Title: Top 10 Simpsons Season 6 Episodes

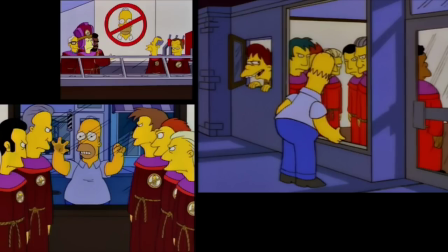Homer may never be a member of the esteemed No Homers Club, but his story did make it into this countdown.
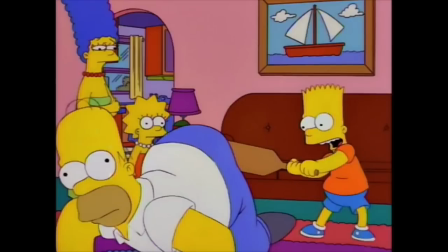So I guess that's something.
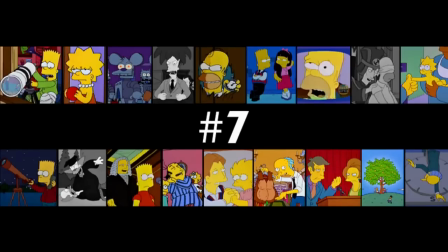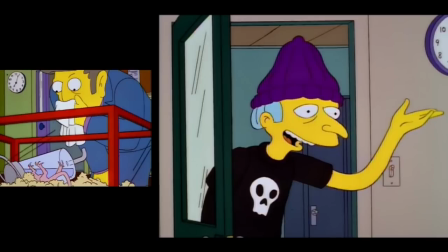Who Shot Mr. Burns Part 1 is one of the very few episodes I watch primarily for its atmosphere and drama.
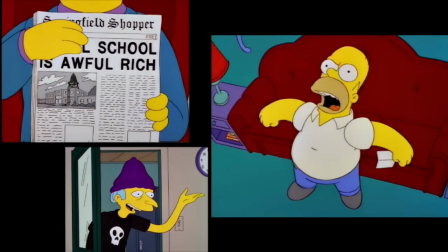Now I'm not saying there aren't any laughs in it, it's just there's a heaviness to the comedy here,
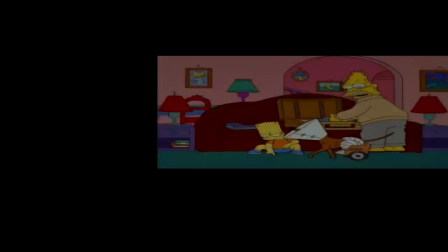where they're less apt to lampshade things or decompress a dramatic moment with a joke.
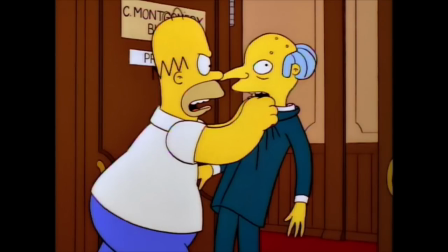Homer going crazy and shaking Mr. Burns is funny in general. It's a little less amusing seeing him get dragged away screaming.
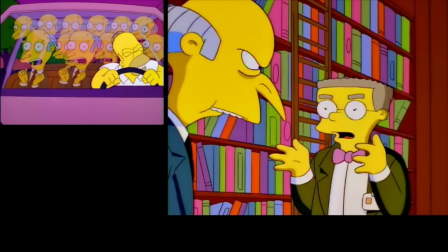It's been said that one's true character comes out during difficult moments, and I think we're getting a lot of that here.
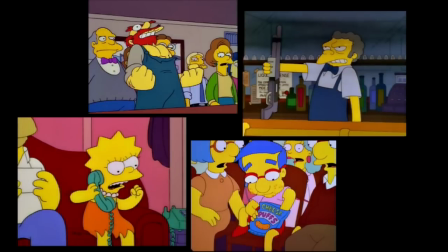A lot of the characters are pushed to the brink by Mr. Burns. We see a bitterness and ruthlessness we don't often see.
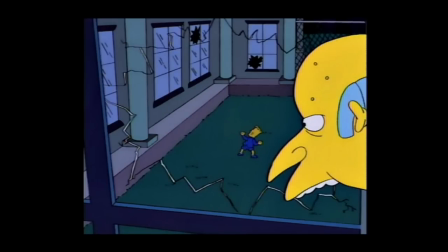Sure, Bart will break Mr. Burns' windows, but we wouldn't typically see him charge at the guy.
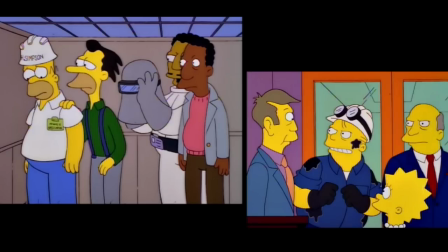Because of the mystery, the writers have to spend a lot of time building up motives, which results in an episode jam-packed with compelling character moments.
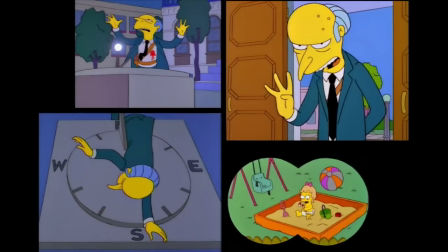Also, the mystery is well-constructed and has lots of clues, yada yada yada.
It is happening again.
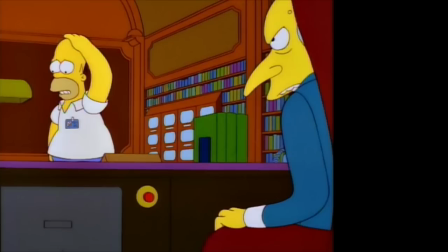I've spent dozens of hours looking at screenshots from this episode, so this relatively lower ranking is mostly because I'm burnt out on it.
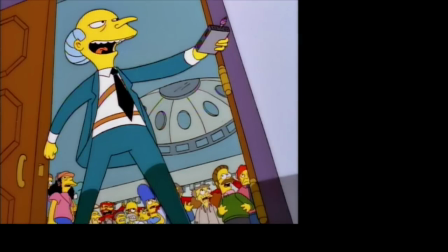Yet somehow, I can still feel the excitement and intrigue of Who Shot Mr. Burns all these rewatches later.
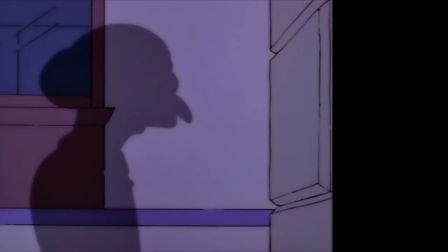Its sense of atmosphere is unmatched by any other episode.
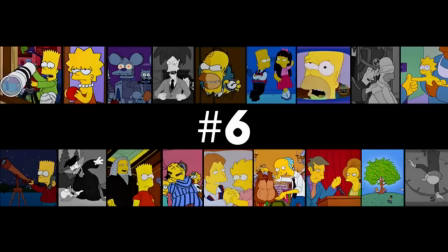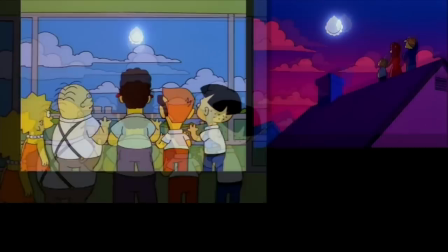Man, I love how epic Bart's Comet is. There just aren't many Simpsons episodes that threaten to kill the entire town.
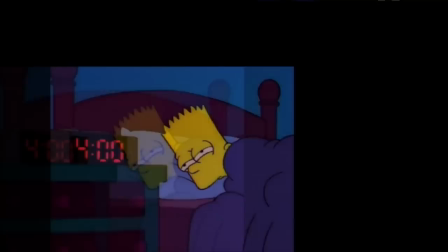It's like a streamlined and condensed Simpsons movie. I really like how the Simpsons family is integrated into this big macro story.
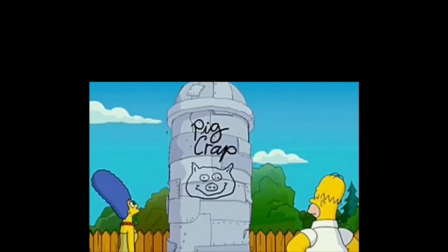It's not like Bart causes everything to fall apart, like Homer in the movie. He's just the first to discover it.
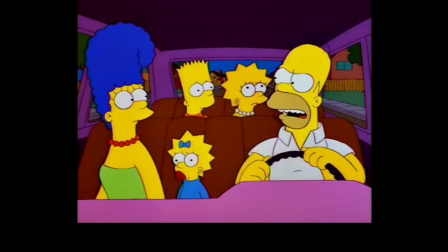They can tell the story from The Simpsons' point of view in an organic way, without them having to be the hero of the whole town or something.
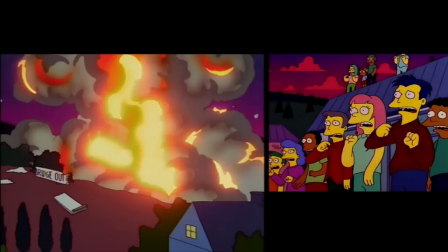The story gets at the limitation of what people can actually do in this kind of crisis, how we can make things worse or better for each other.
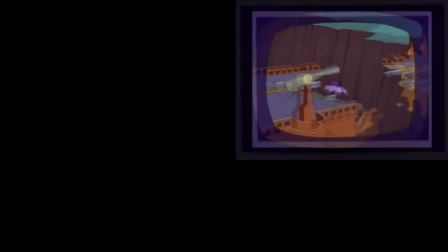Like buy all the toilet paper for no apparent reason. Bart's comment becomes more of a character study than a puzzle that needs to be solved.
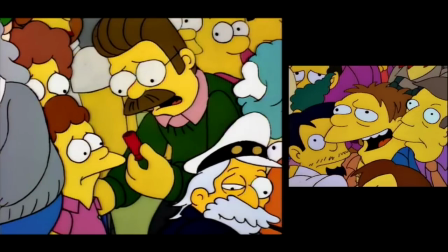The Simpsons love the general idea of, sometimes you just can't win. This story is a nice application of it.
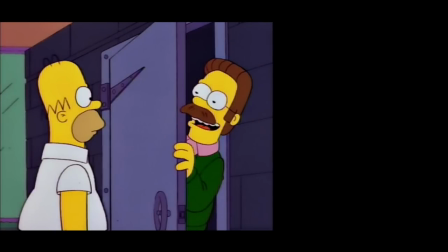Yeah, the Ned Flanders stuff starts up super late. But this is a good vehicle for getting a lot of our major characters together to do what they do best.
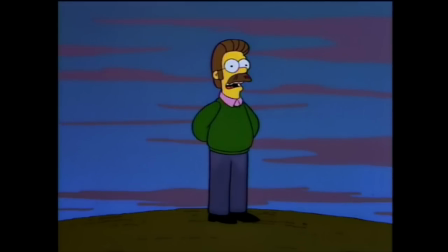We get such a heartwarming moment at the end, I don't mind that Flanders skips Acts 1 and 2.
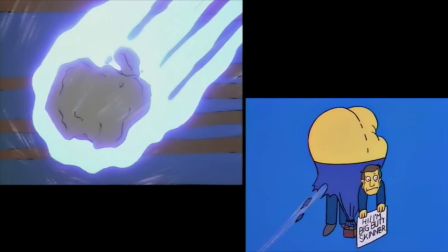They gave us the weather balloon callback. This ending is cohesive enough.
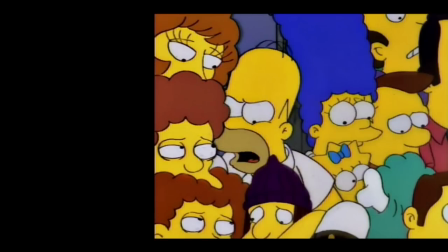In the end, Bart's comment teaches us that being an aggressive jerk saves everyone's lives, and to downplay and not worry about major crises.
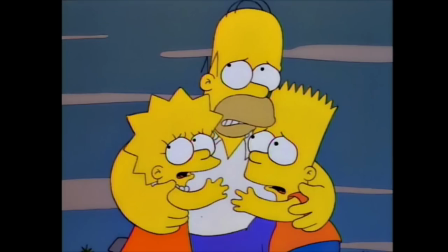Basically, don't listen to Bart's comment.
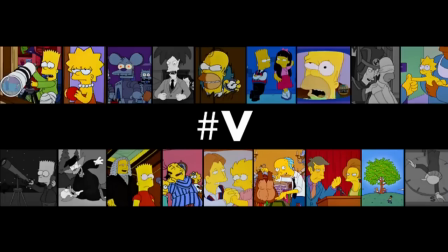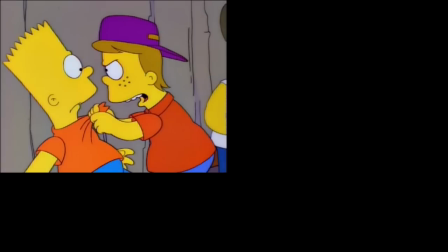Lemon of Troy has that perfect mix of focused adventure elements and that easygoing hangout vibe.
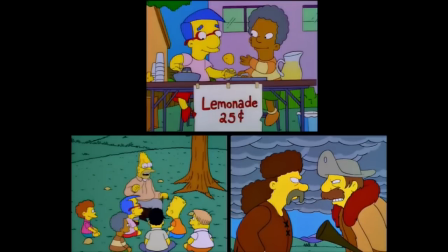They'll establish the town history and the big importance of the lemon tree, get us all pumped up to see the kids investigate Shelbyville.
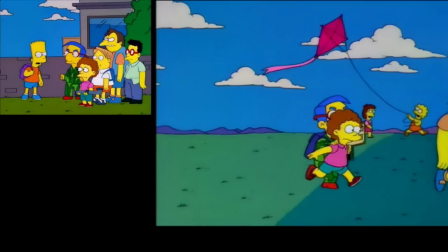But there's always this sense that the whole fight is incredibly stupid and pointless, and the kids aren't really in any serious danger.
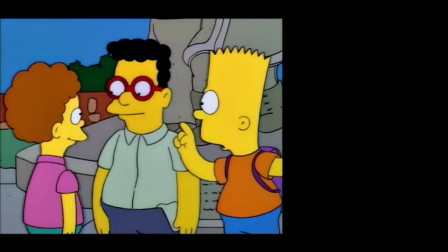Well, most of the time. The kids are super focused on their end goal, but don't really know how to execute it.
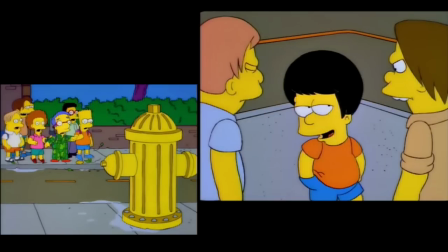So Act 2 gets filled with these wonderful little character vignettes. I would watch an entire series about the adventures of Nelson and Martin.
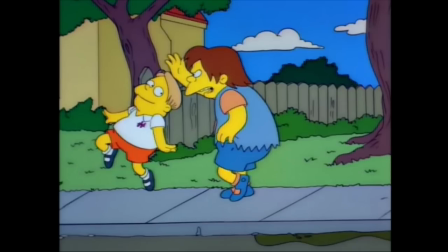I know a good theme song they could use for it.
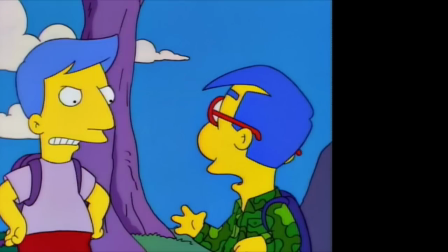Milhouse is portrayed as delightfully insecure, culminating in a surprisingly emotional showdown with the other Milhouse.
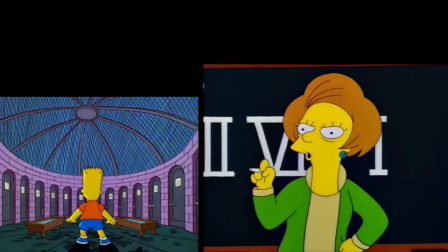The story is well-structured too, not just for all the callbacks, but how they integrate the parents into it.
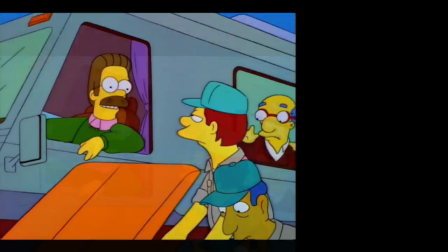They'll show up in the middle and sort of lag behind the plot, and by the time we need to escalate things, we can bring the groups together.
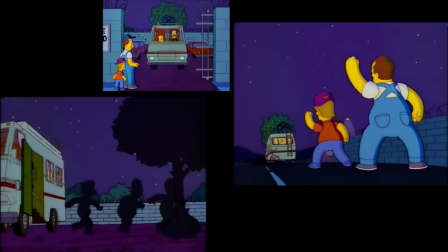I don't think the climax would be as good if it were just a showdown between the kids.